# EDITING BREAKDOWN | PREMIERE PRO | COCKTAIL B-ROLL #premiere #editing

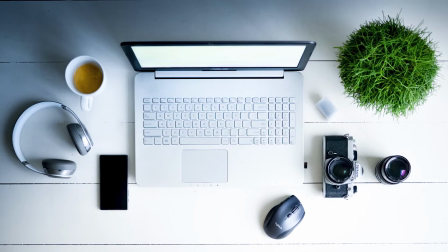Hey guys welcome back to our channel we are back with the bank and as mentioned in the last episode we are
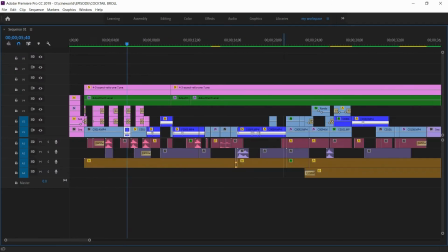going to show you the tutorial of editing breakdown of cocktail b-roll so
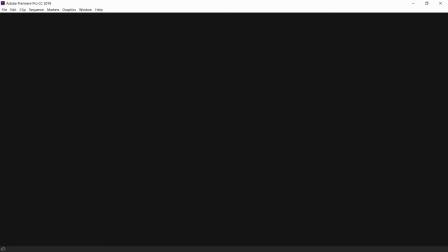let's open Premiere Pro and this is where I edit all my videos and also my favorite editing software so without any
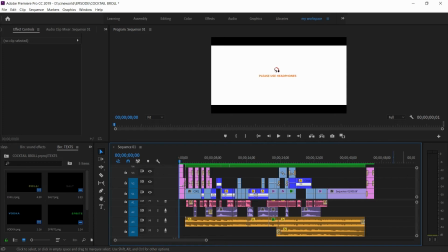further delay let's have a sneak peek through my timeline before that let's watch the video once again so
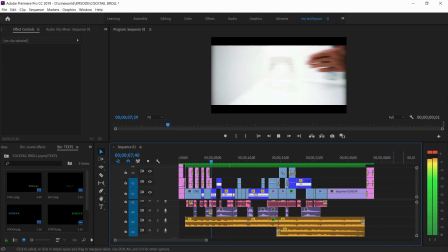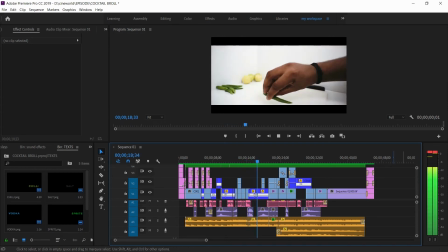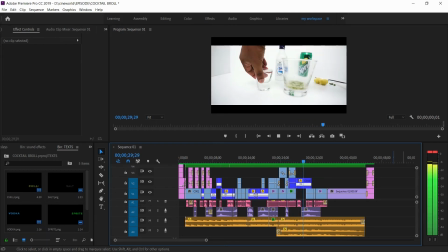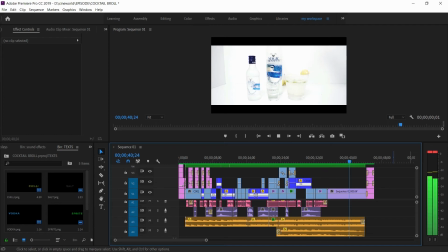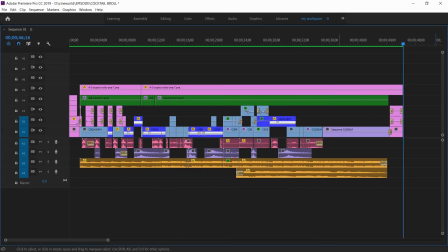guys first of all let me say this is not complicated as it look and down here this orange track indicate our background music which I downloaded from Epidemic sounds the violet color is my impact sounds and the purple color is my foley sounds and the bushes and these clips are the main track
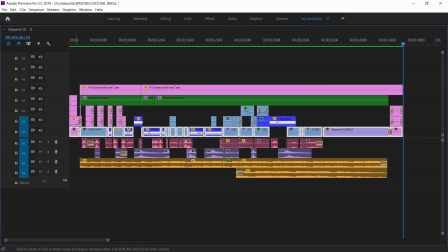where I assembled most of the footages and for this sequence I calculated
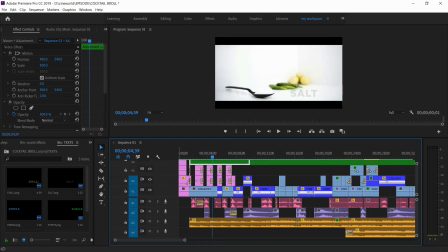with Daniel Schiffer's Windage Slut Pack I'll put the link in the description you can have a
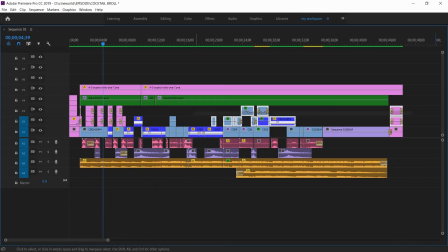look and now above that we have adjustment layers overlays text layers and at last at the very top we have one single adjustment layer
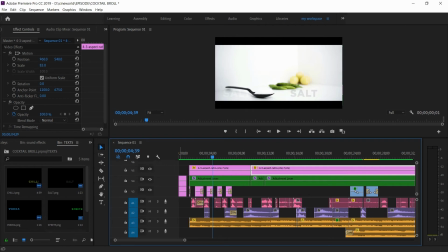containing the letterbox aka cinemascope so let's start from the beginning
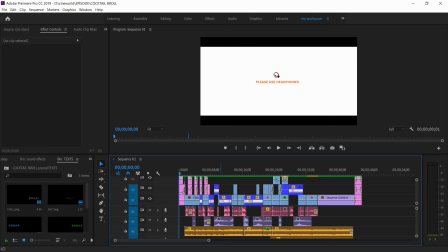and see each effect i added in detail in the first clip i added speed
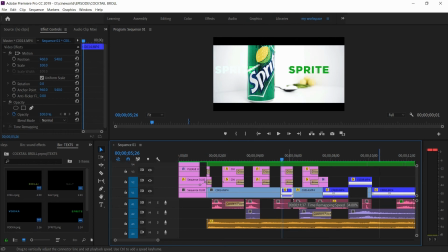ramp to show up a slow down process so that all those jerks i got while shooting
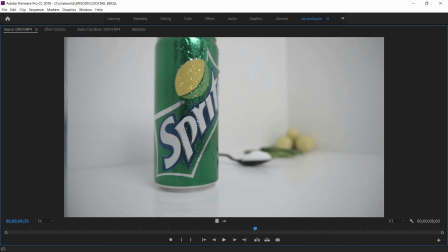sprite in full length hides in and i get better result and
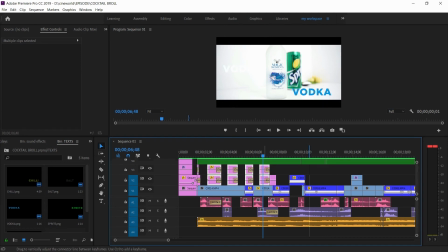above the layer i added some text layer showing the name of the ingredients and placed it on each side and change the blend mode to color dots only to the text on the left side on the next clip i added directional blur at the beginning of the clip
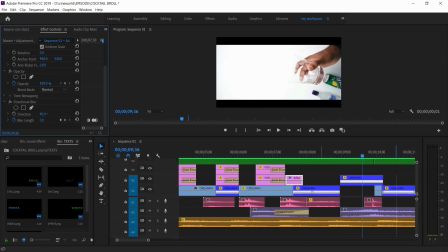to get that smooth transition and at the end of the same clip i mask out that black area and put our next clip under it as my background is white i got a smooth and seamless transition here
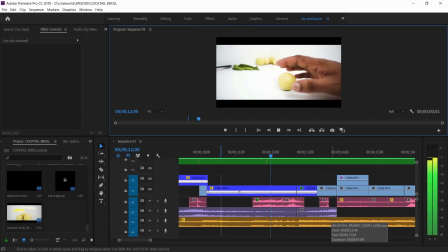moving into the next clip here also i added speed ramp i fasten it up till his hands
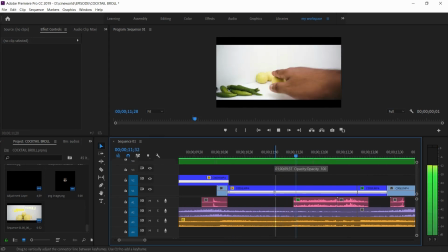reaches 11 and after that the clip goes by its regular speed and
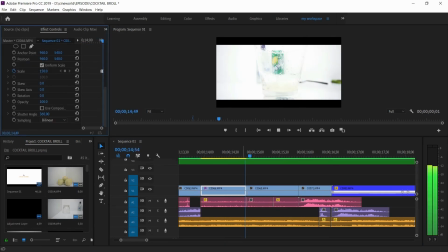here i added a zoom in transition to the close-up shot of the class and
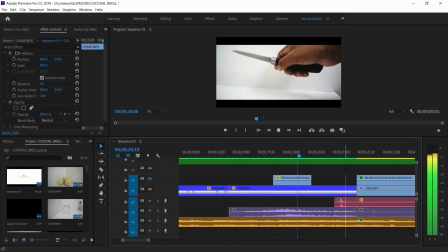here he's pinned the knife in a show fashion way and it looks a bit awkward and to hide that moment i added a film burn effect and put it on
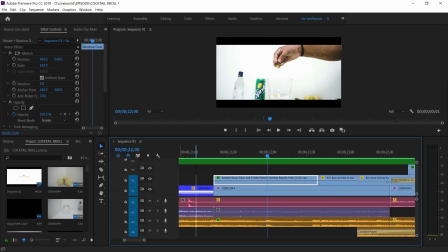top of that layer and change the blend mode to screen and here i added some particles when he dropped the job jillies and put a low pass effect to the background music to get more concentration to the sound effects of the jillies been dropped and a film burn effect
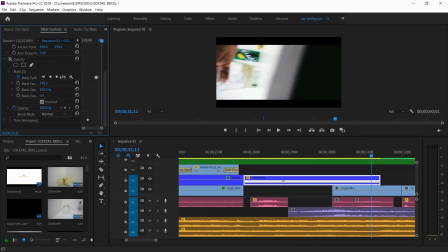to hide that jumping to the next shot and here i masked out that black area at the end of the clip like i did in the first
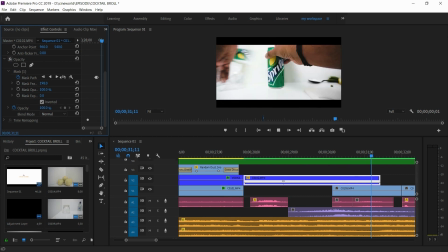shot as a transition for our next shot hope
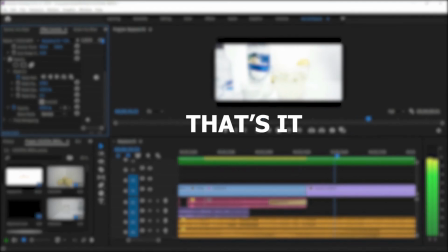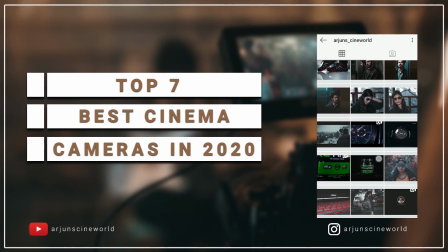you guys enjoyed the video needless to say like share subscribe and comment in the comment section and hit the bell icon to get notifications and we'll be back with something very exciting next week